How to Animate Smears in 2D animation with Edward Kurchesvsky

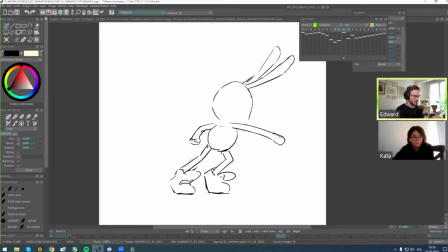66:41 I check spacing to not make it very, like popping, and like anything popping, anything like very like jumpy. And yeah, and my body is slowing down, and it's called overshoot.
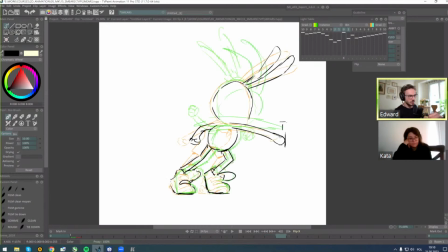66:57 You can see how my fist goes. This is basically extreme position for the fist, and it goes, out of arc, basically. That's why it's called extreme.
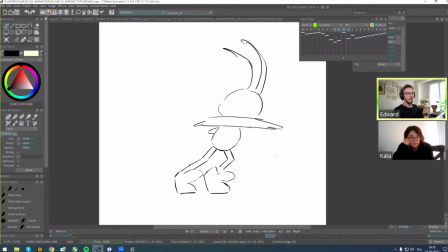67:11 And after that, it goes back. It's super rough. It's still not perfect. It still probably will change, and I will tweak some more, position in the spacing. But it's just rough movement to show you how it works, right?
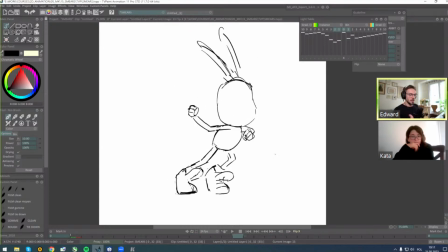67:28 How to use it. And also, look, this is my timing.
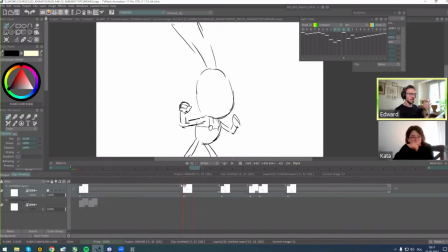67:36 Like I said in the beginning, I have 11 frames just to have a pose, just to show to the audience what's going on. Next, we have 4 frames because I don't want to rush. I don't want to make it super fast. I want to make anticipation a bit slow to amplify this contrast between movement, between the punch,
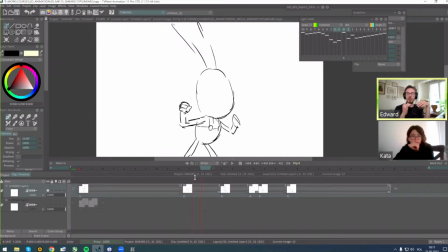67:57 and make it because animation is about contrast. It's about rhythm. If everything is slow, it's boring. It's everything is fast, it's unclear. You cannot understand what's going on. That's why the balance is the best way to make animation interesting.
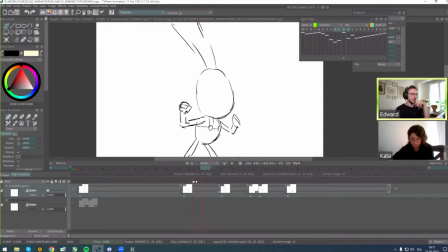68:12 We have something slow, we have something fast. So here I have 4 frames.
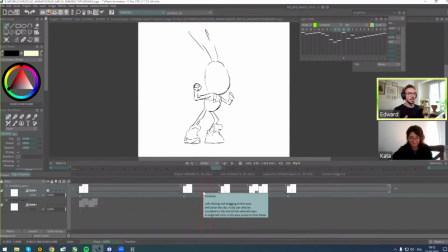68:21 4 frames, it's already like it's noticeable that there is a gap. There is something that we have to fill later, but 3, it's already enough. I'm not. I will not even put anything in between.
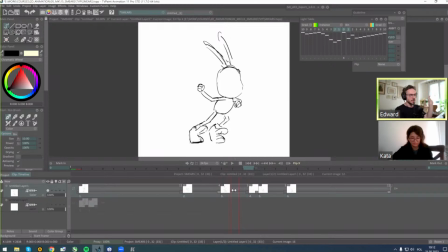68:36 I will keep this 3 until the end of my animation probably, and after my 3. I have 1, so you have different. I have very big difference, right? So that's why this contrast will amplify my hit, my punch,
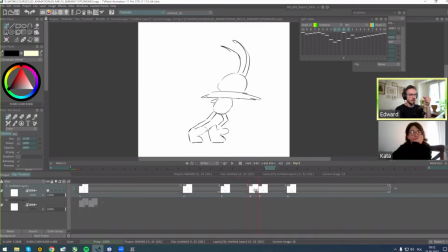68:53 and after this 1, I have again 3, and then it stopped, right? Probably here in the future I will need more frames, more drawings, but for now it works like that. Sometimes you don't have to always work on tools. You don't have to.
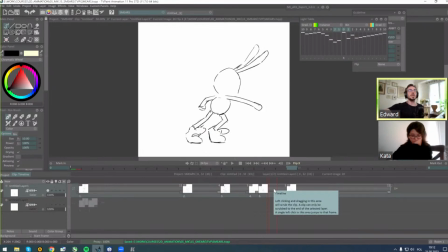69:10 In we're not Disney. We're not trying to make it like perfect because perfection not on tools. It's more about right position of the spacing and smart timing,
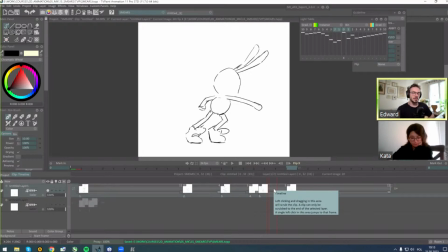69:29 because in the modern industry, time is valuable, and efficiency is the key. And if you can make something cool looking with less drawings, with less effort, it's already enough. You don't need to make it differently.
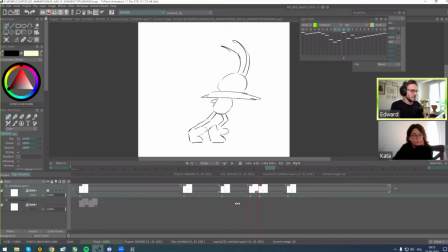69:49 All right, so you can see that my animation here, my smear is on once.
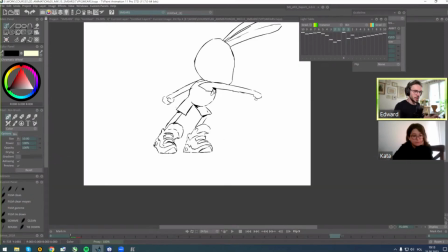69:56 Let's watch it several times.
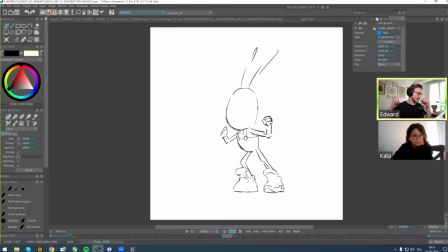70:00 You can see that he's accelerating, and then he makes this punch very, very fast, right? But what if I put this smear on 2 or 3?
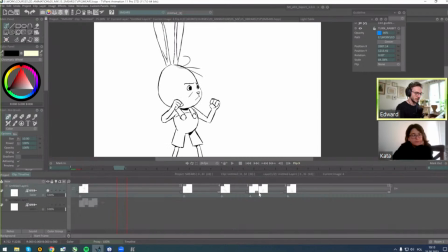70:15 Let's see the difference.
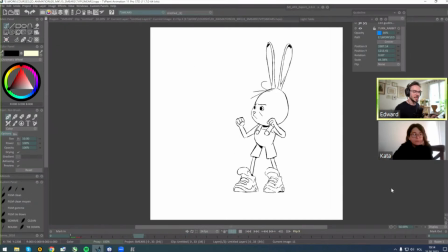70:21 It still works, but in general, it feels slow. It feels like he punched something without idea to punch it. It's more about to make it, to hit something, but not strong enough.
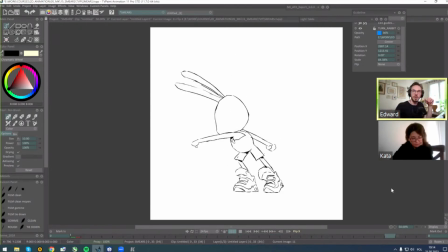70:37 Just, like to not hurt someone, or he hesitates.
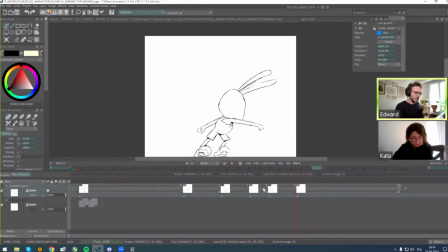70:43 But if, for example, I put on 3,
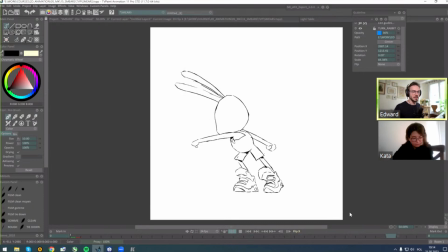70:48 it already feels like it's like underwater or something, like very slow. It's not unnatural, like especially when we have smear, because when you have smear, it means, okay, this is a fast movement.
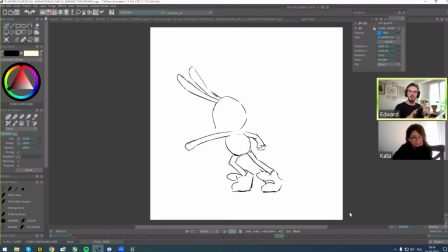71:01 But if you have not fast enough timing, it feels weird. I hope it was clear.
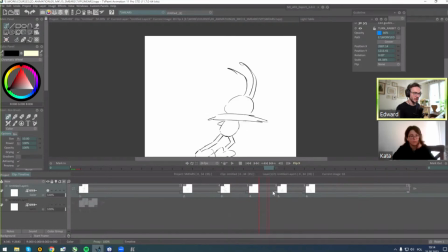71:10 Again, it was very fast, represent like I would say
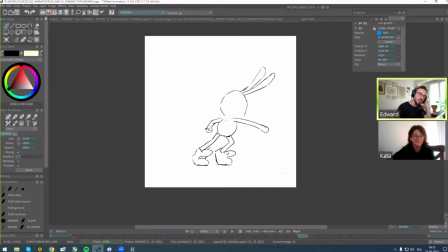71:19 workshop, like very fast representation. I didn't polish anything, but I hope the idea was here.
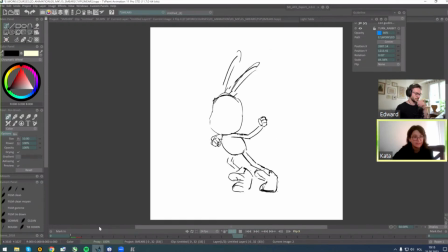71:28 Yeah, I mean, an idea is shown pretty well. Yeah, and you and can also, actually see the difference when it's put on 2s on 3s.
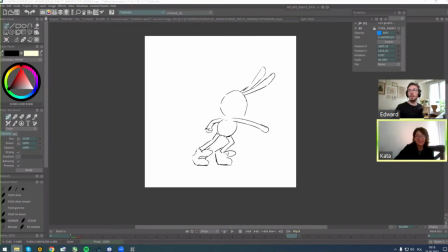71:36 So yeah, answered someone's question one more time. I also liked how Tonico Pantoja explained about smears.
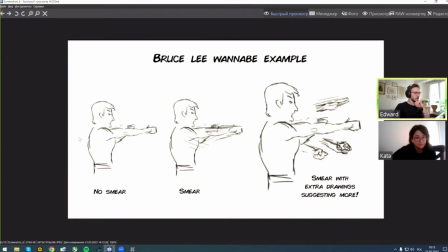71:47 He shown, for example, like in his video, how, for example, here it was no smear, it was only keys, very rough how he punched, but with smear it feels much faster, because here it just like changing of position of the hands,
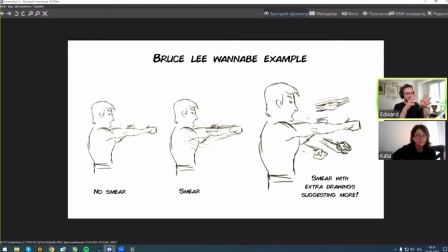72:02 but with smears it felt, because it's very rough as well, it felt very fast. But sometimes you can also add additional directions of your punch, and it's gonna also amplify that he does like southern punches in a minute, like in different directions,
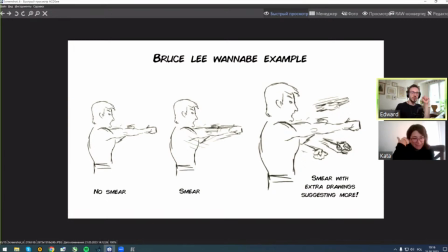72:23 and you don't need to draw every punch in every direction, because when you do that, it's already made by our brain, is already connecting everything together, and it works.
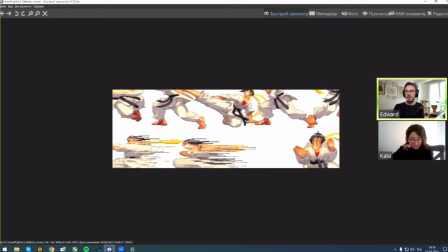72:37 Yeah. So that's it. Do you have any questions? We have one question. Can we work in TV Paint 10 Pro during the courses? Of course. You can work in any software. It's not important for me. If you work in TV Paint, it's better for me to make a feedback for you, but it's not crucial. You can work on like in other, like Toon Blue, Harmony, or like Procreate, or anything else. Just send me like move video file, and I will give you feedback on top of that. That's pretty good. I don't think we have any more questions. I only just want to say, plus I didn't get to say it, if you're planning to study animation, but you don't want to like go on this course, say in June, and you want to join later, you can always join our Discord server. We post a lot of news about what's going on in our school, which classes are open, which will very soon close, because the number of students is very limited per class. Plus, we have a lot of just live drawing sessions, animating sessions. One of them is 5-Minute Friday, which every Friday we gather together on a specific theme, and we basically either animate together or I animate something, and some people just like to watch and chat about animation as well. Yeah. So a lot of places where you could craft your yes, craft. it's amazing. It's amazing time. It's amazing place to learn something and to share your work with everyone. Also, I want to mention that we're gonna publish my work, what I did today, on our Instagram, and we will make some hashtags. So if you will do like also like smear animation, please also I would say hashtag us, and we're gonna share your work on our Instagram channel.